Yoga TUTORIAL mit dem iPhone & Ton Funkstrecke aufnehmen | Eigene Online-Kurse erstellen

Hallo und herzlich willkommen zu diesem Video. Ihr möchtet ein eigenes Online-Video, zum Beispiel ein Fitness-Tutorial drehen? Dann seid ihr hier richtig. Ich zeige euch, wie das Ganze funktioniert und zwar nur mit eurem Smartphone. Los geht's!
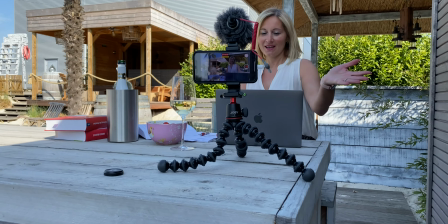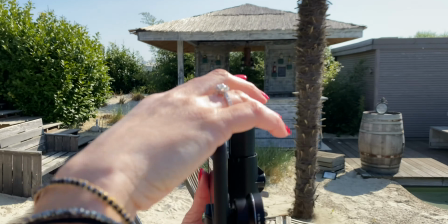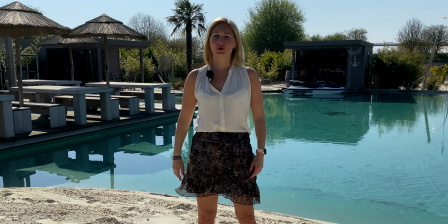So, dann zeige ich euch ein paar Kniebeuge noch. Super, super wichtig.
In der Regel dreht ihr ja so ein Online-Tutorial im Studio, sprich in eurem Wohnzimmer oder in eurem Arbeitszimmer. Hier ist immer das Problem, dass ihr euch um eine entsprechende Beleuchtung kümmern müsst, damit das Ganze auch professionell aussieht. Günstiger als in einem Arbeitszimmer, wo ihr dann ein externes Licht installieren müsst, könnt ihr euer Tutorial aber auch im Freien drehen. Zum Beispiel auf einer Wiese, im Garten oder auf eurem Balkon. Und wie das Ganze funktioniert, darum geht es in diesem Video.
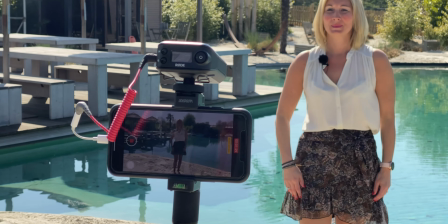Völlig ohne externe Beleuchtung. Ihr braucht nur euer Smartphone, ein gutes Mikro, natürlich ein Stativ und schon kann es losgehen.
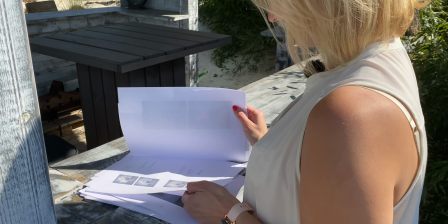Silvana möchte mit eigenen Fitness-Yoga-Tutorials einen eigenen YouTube-Kanal gründen. und sie möchte das Ganze am liebsten so günstig wie möglich filmen und sie möchte das Ganze natürlich mit dem Smartphone filmen. Ganz wichtig ist natürlich als erstes erstmal die Einstrahlung des Sonnenlichts. Jetzt gibt es die unterschiedlichsten Lichtsituationen, auf die ihr treffen könnt.
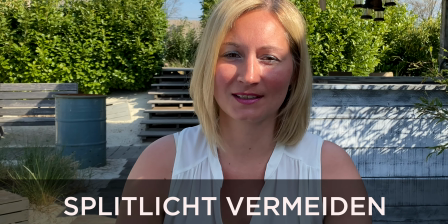In diesem Fall die ungünstigste Lichtsituation, das sogenannte Splittlicht.
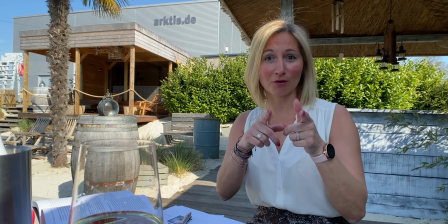Sylvana steht halb im Schatten und halb in der Sonne mit dem Gesicht, sodass eine Seite des Gesichtes so ein bisschen unterbelichtet und die andere überbelichtet ist.
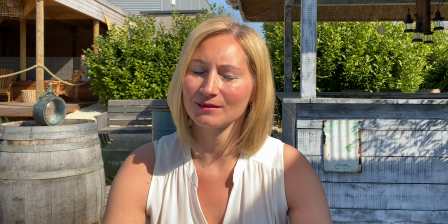Also ihr könnt hier nicht den optimalen Punkt finden. Besser ist es, Silvana komplett in die Sonne zu stellen oder optimalerweise in den Schatten.
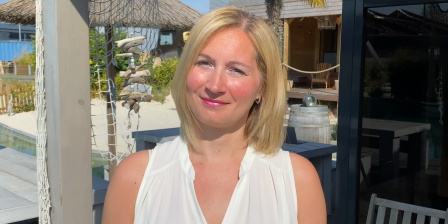Wenn Silvana komplett in der Sonne steht und Richtung Sonne schaut, dann wirft es harte Schatten im Gesicht.
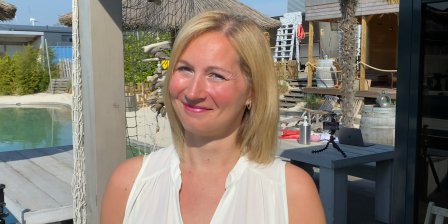Sie muss blinzeln und das Ganze sieht ziemlich angestrengt aus. Besser ist es in diesem Falle, die Sonne von hinten kommen zu lassen.
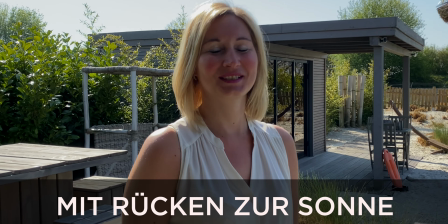Das heißt, einmal drehen von der Sonne weg. Die Sonne im Hintergrund hat auch gleichzeitig den Vorteil, dass die Haare dann von euch so einen schönen Halo-Effekt werfen.
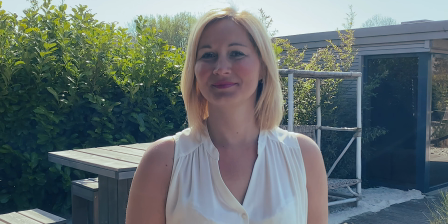Das Ganze setzt sich so ein bisschen vom Hintergrund ab, das sieht alles sehr wertig aus und man kann ganz entspannt dann in die Kamera schauen, ohne mit den Augen zu blinzeln.
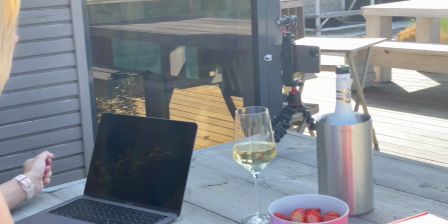Deswegen immer besser die Sonne im Rücken zu haben, als frontal zur Sonne zu filmen. Für die Einführungssequenz benutzt Sylvana den Gorilla Potters Tischstativ.
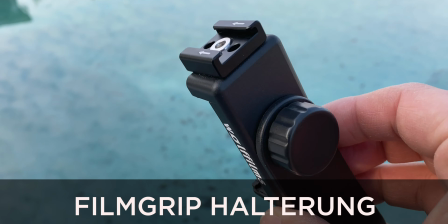Wichtig ist, dass diese Halteklemme, die ihr auf eurem Stativ befestigt, noch einen Blitzfußadapter hat für ein externes Mikrofon.
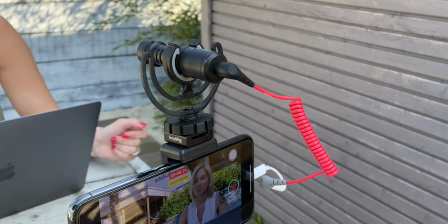Weil ihr solltet auf keinen Fall so ein Tutorial mit dem internen Mikrofon eures Smartphones filmen. Ihr seid ganz nah davor. Wenn ihr im Abstand von ein paar Zentimeter vor eurem Smartphone euch befindet, mag das noch einigermaßen gehen, aber auch das klingt nicht wirklich professionell. Viel besser ist es, ein externes Mikrofon zu verwenden. Und dafür braucht ihr den Blitzfußadapter, um dieses dann zu befestigen.
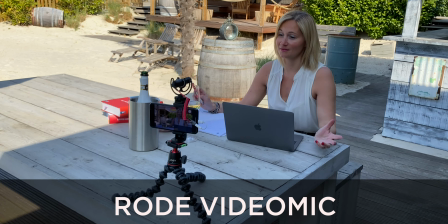Silvanas erste Wahl trifft auf das Richtmikrofon von Rode, das Videomic und das Ganze schützt sie noch mit einem externen Windpuschel, um einfach die störenden Windgeräusche auszublenden.
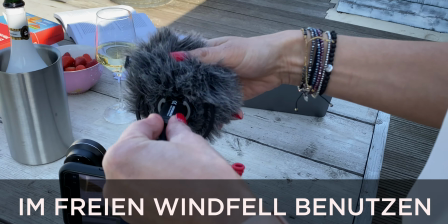Ganz wichtig, wenn ihr draußen im Freien filmt und wenn es nur auf dem Balkon ist, verwendet auf jeden Fall so ein Windfell, um die störenden Windgeräusche dann zu illuminieren. Es reicht oftmals nur ganz einfacher Wind- oder Luftzug und damit habt ihr gleich so komische störende Geräusche dann im Hintergrund und die können eure Aufnahme versauen.
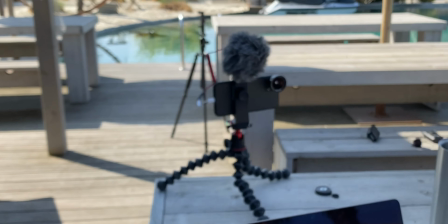Das sollte auf jeden Fall vermieden werden. Dieses Windfell, auch Dead Cat genannt, könnt ihr ganz einfach auf euer Mikrofon einfach darüber stülpen und schon seid ihr startklar.
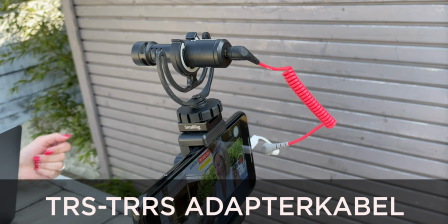Das Richtmikrofon wird mit einem speziellen Adapterkabel, ein sogenanntes TRS Adapterkabel,
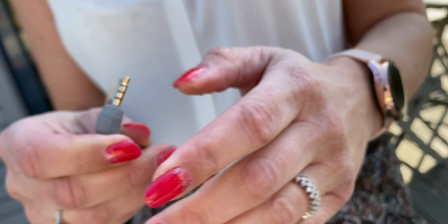was ihr daran erkennt, dass es an einer Seite zweipolig ist und an der anderen Seite dreipolig, wird es dann mit einem entsprechenden Adapter,
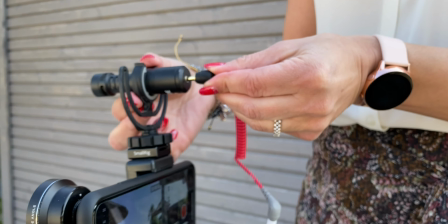in diesem Falle hier mit dem Apple Lightning Port Adapter, mit dem Smartphone verbunden. Und schon ist das Richtmikrofon installiert und ihr seid startklar.
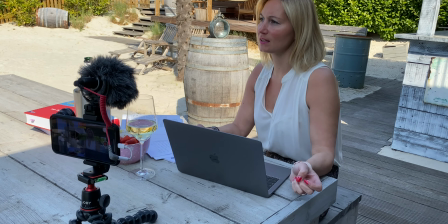Ich habe heute auch schon ein Live Meeting zu und ich muss sagen, ich bin seit 7 Uhr hier dran und mein Nacken tut mir mittlerweile richtig weh.
Silvana. Stopp.